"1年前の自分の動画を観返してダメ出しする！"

こんにちは、だげんです。今日はね、1年前の僕の動画にボロカスダメ出しをしてやろうかなと思います。結構ね、僕自分の動画を見返すのが好きで、アップしてからね、1ヶ月とか2ヶ月ぐらい経ったものとかを定期的に見返して、ここがダメだったなとか、次ここを直そうかなとか、そういう感じでね、振り返りを結構してます。ただね1年前の動画とか結構古い動画とかあんまり見返さないので今日はね1年前の古い動画を見返してお前もっとここちゃんとやれよっていうのを言っていきたいなと思います今日は商品のレビューの動画Vlogあとポートレート動画ですね作品チックなポートレート動画この3つを告表していきたいんですけれどももしね自分のその動画でも同じようなことやっちゃってるなっていう部分があれば僕を反面教師として見ていただいて次作る動画ではそこを改善してもらえればいいかなと思いますそういう気づきを今回の動画で皆さんに与えられたらいいかなと思ってこれを撮っているのでぜひ一緒に最後まで楽しんでもらえればと思います
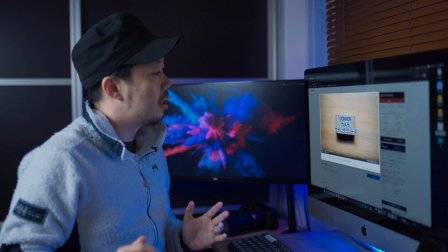[1:09]
それじゃあ見ていきましょうじゃあまずはじめはUonaというカメラクイックリリースのレビューを撮った時の動画です
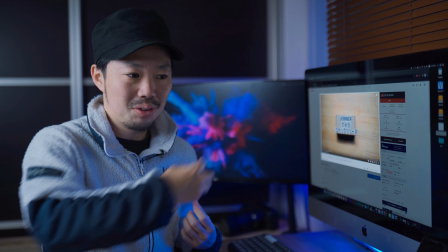[1:16]
これね、ルックのこことかにつけてカメラをカチャってつけるような機材なんですけれども
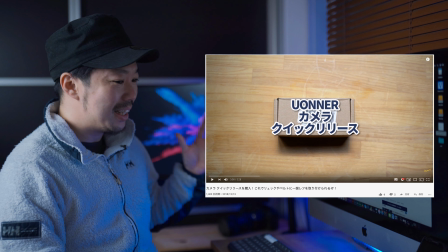[1:22]
これのレビューをした時の動画を見てくださいまずねこの段階で言えるのは商品に何この名前
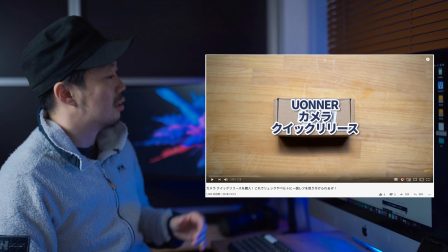[1:30]
Uonaカメラクイックリリースっていうのが被っちゃっててすごい見にくいかなって思います撮影自体は俯瞰で撮ってて光もちゃんと当ててるんで
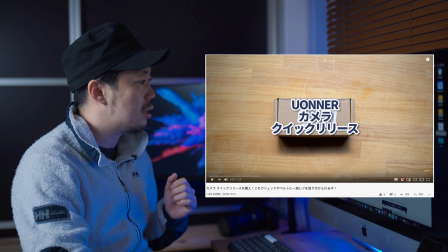[1:38]
結構いいかなと思うんですがやっぱこの文字がねすごい見にくいのがめっちゃマイナスポイントだなっていう感じがします
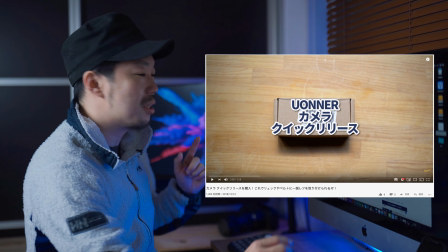[1:45]
じゃあ見ていきましょう
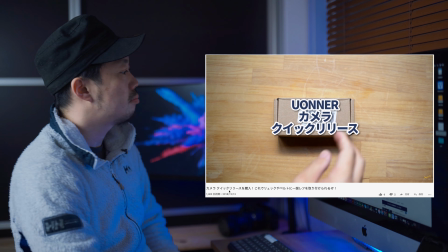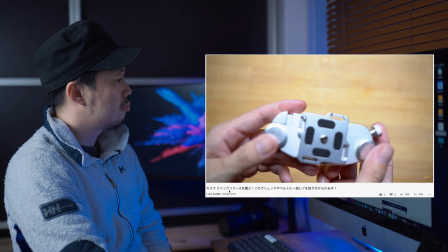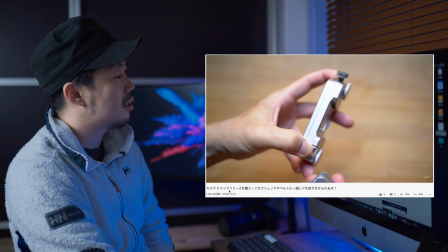[1:57]
ちょっとなんか色味があんまり良くないような気もするけど
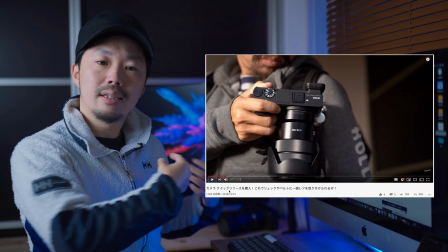[2:03]
ここね今カチャって入れたところがあると思うんですけど
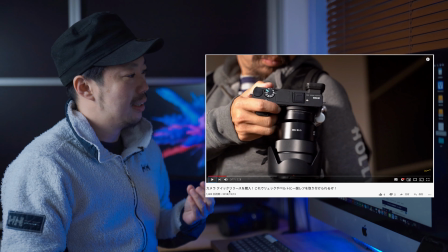[2:07]
ここは生音を入れて質感とかが伝わるようにした方がいいかなと思います
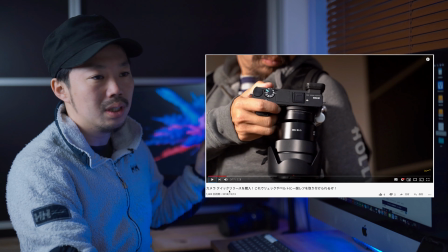[2:13]
全部音消しちゃってるんで生音もちょっと入れた方が情報量が多くなるかなと思います
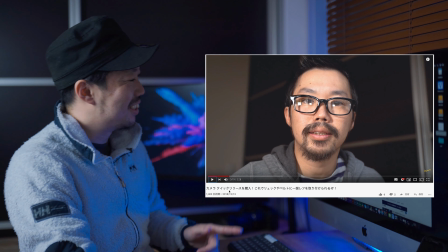[2:23]
ヒゲがやばいこいつまあヒゲはいいとしてすごいな今よりめっちゃ長い
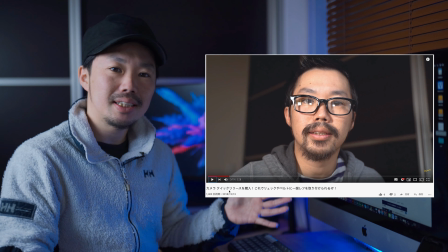[2:29]
ヒゲはいいとしてちょっと顔が近いですね顔がこんなに近いとちょっとこんな北辛しいねヒゲおじさんの場合は
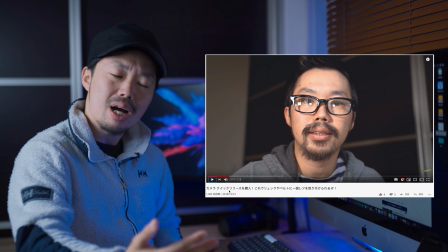[2:37]
圧迫感が出ちゃうんでもうちょっとカメラ離して撮影した方がいいかなと思います
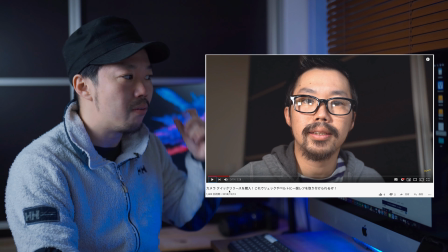[2:42]
可愛いね女の子とかだったらまだこんだけ近くてもいいと思うんですけどおじさんとかの場合はもうちょいカメラ離して撮影した方がいいかなと思います
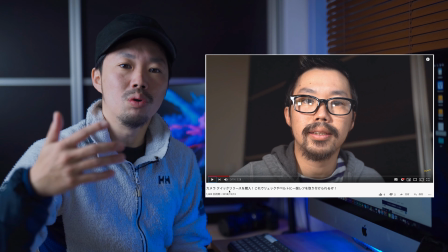[2:51]
あとはねカメラの置く位置なんですけれども
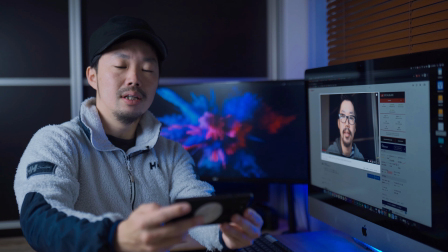[2:54]
多分ちょっとこんな感じわかるかなこんな感じで少しねカメラから見上げるように
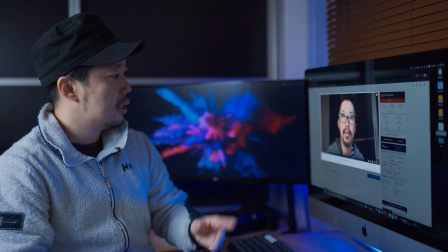[3:00]
自分を撮影しているような感じがするんですけどそうじゃなくてねこういう感じでカメラと自分の目線同じように撮った方が
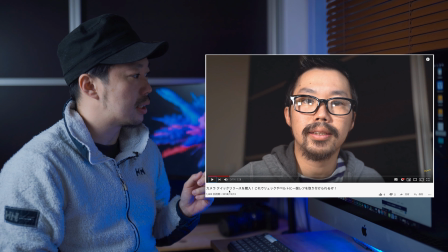[3:11]
いいんじゃないかなと思いますこれだとね視聴者さんからしたらちょっとこう見下されているような感じに見えちゃうんであんまりいい気がしないかなと思いますあとはねメガネなんですけどこいつはねあの裸眼のくせに眼鏡かけてて
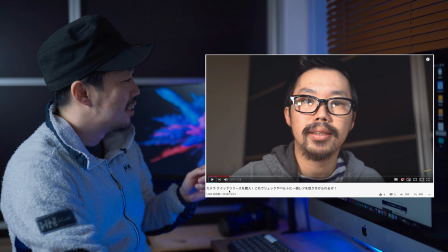[3:27]
これはもう盾眼鏡かけてるんですよで眼鏡に光が
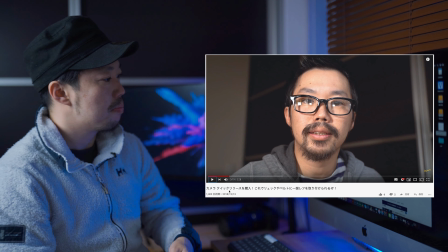[3:31]
この光のなんだろ四角いのが反射しちゃってちょっと見にくいですねただ全体的な光の当て方とかは
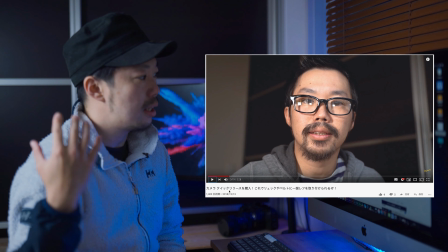[3:40]
多分真正面から当ててちょっとペタッとした感じになっちゃってるんですが
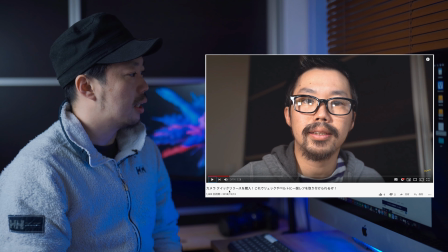[3:46]
まあ光の当て方とかはまあいいかなっていう感じがしますはい